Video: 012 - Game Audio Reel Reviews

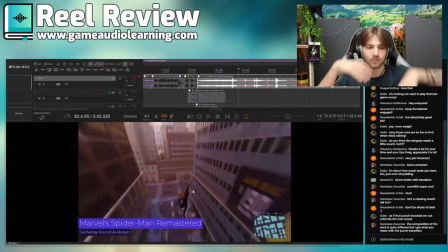2674s
Spider-Man is making all of these different type, like, body movements, and then there's this web that he's cast is being put under immense strain, so you could hear like some tension as well here for the rope,
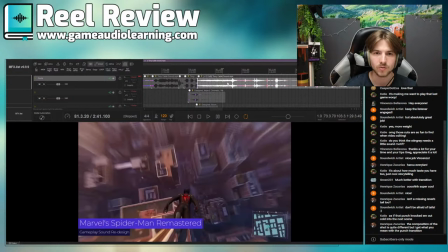2688s
and like definitely some more whooshing because it goes from like intense to pretty much nothing at all.
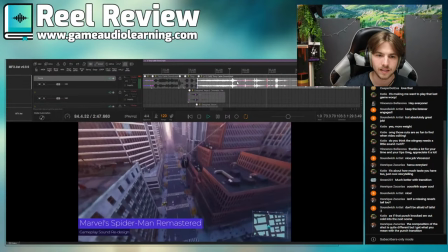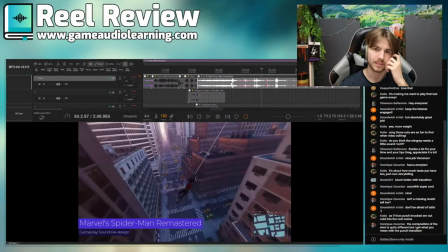2700s
And here in general, I would say the rope sounds.
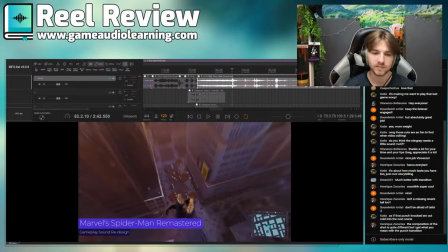2706s
They're very, very stereo and very wide. They don't really sound like they're coming from Spidey, so I would just make sure that you're kind of like making the things that are supposed to be in the world come from the places they should,
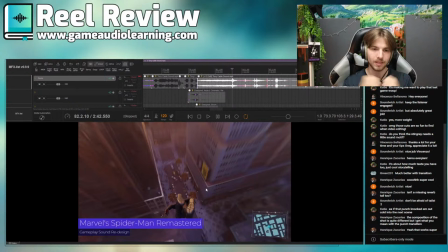2726s
and that doesn't mean hard panning, but rather kind of like making the stereo width like bring in a little bit in. And then when there's a really big moment, you can kind of like make it really wide, and that way you get like more contrast, make it more exciting and stuff. And then these whooshes,
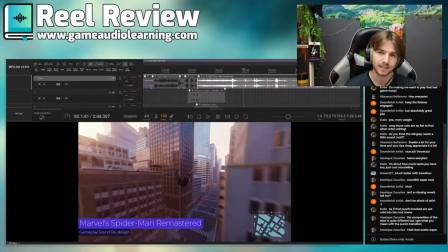2743s
rather than having like a short whoo, that's very kind of like again overlaid, have it more of a longer, a little bit more of like a softer rather than like a whoo, more of like a wind whoosh.
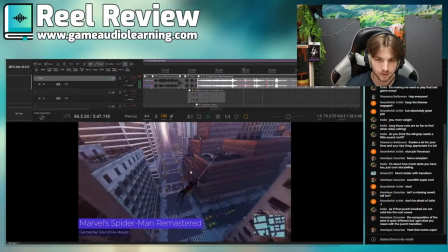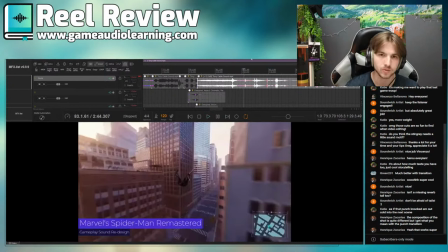2764s
And it'd be cool to maybe hear also when we get like closer to the ground some more like crowd sounds and stuff like that, just to illustrate like a little bit more that we're flying through the city and that we're at the different heights and stuff like that.
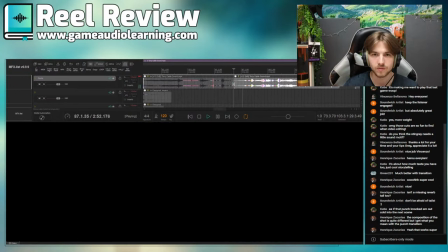2777s
And then once again here we've got a very long section of black,
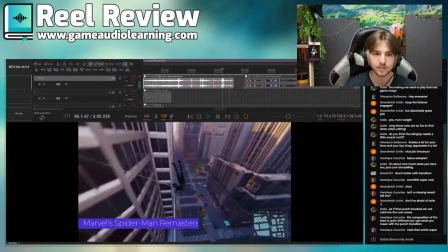2781s
so again you can go a jump cut into the next section.
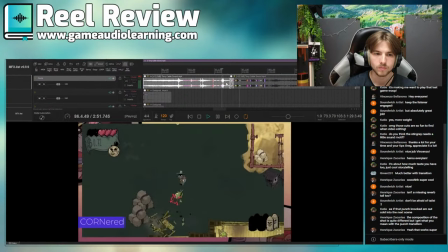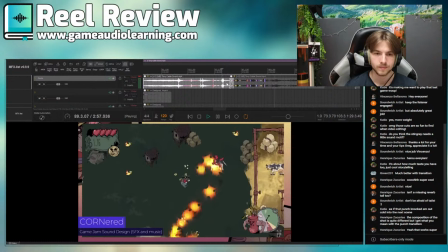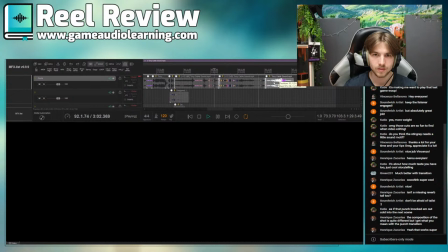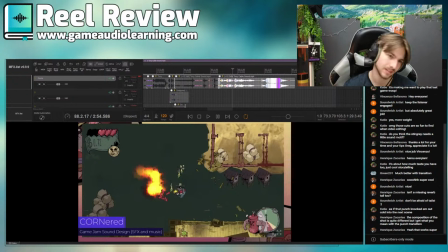2803s
Cool. And while this is very neat, this section, like I like that you are doing game jams. That's fantastic and really, really good. Great way to get experience. I feel like they probably don't really belong in the reel unless they're a really,
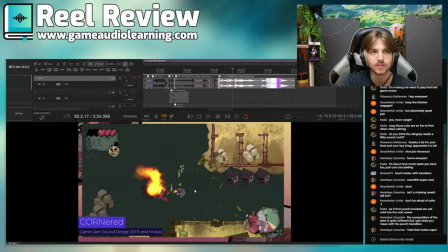2821s
really polished like game, just because they don't necessarily show the best sound design off. Simply because
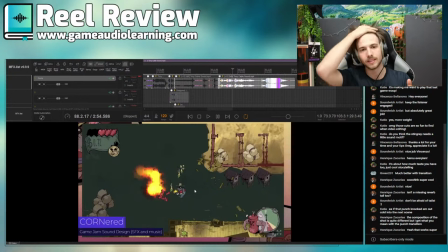2834s
in a reel kind of that's really like this is my sound design, this is like the height, the peak of my abilities of what I can do. So I would bring in like all of your best elements that are like purposefully tailored together.
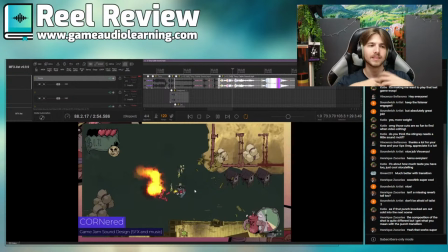2850s
It's like your ticket to hey, give me an interview, give me a chance, give me an audio test basically. So a game jam is like something you put on your website, to then once you basically have showed off your really,
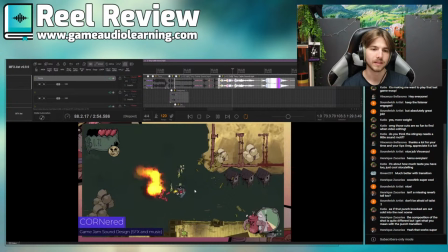2866s
really high quality demo reel afterwards, then people will be like, oh, this person is awesome.
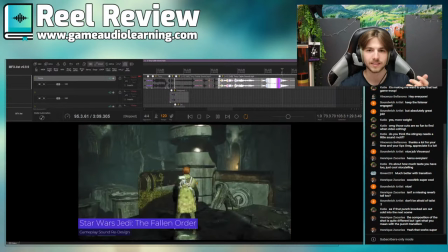2873s
Let me check out their website, which is linked at the end. Maybe.
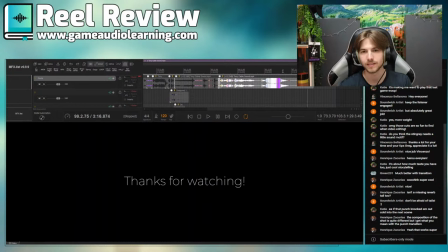2879s
Maybe not. It's not linked at the end. Maybe you want to link it at the end. And then I can check out your website, which also obviously is in your application, and then I can see, oh great, you've done a game jam, you've got some implementation experience, you've got some experience from working in a team,
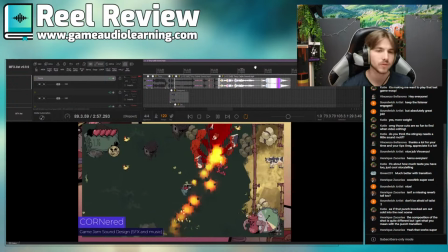2896s
you've done like, I don't know, a couple of different ones, that's wonderful, you know, you're being proactive in the community, this, that, and the other thing, and it's bonus points. but yeah, especially with here also because you've got music in there. Music in a sound design reel is generally not a good idea, unless you are.
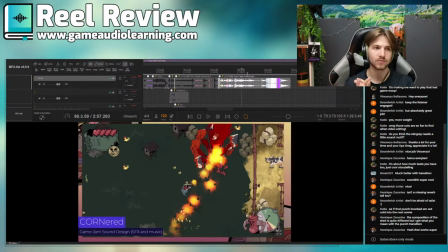2912s
Unless it's like small musical elements or it's specifically asked for, like, oh, we want someone who has music and sound design skills.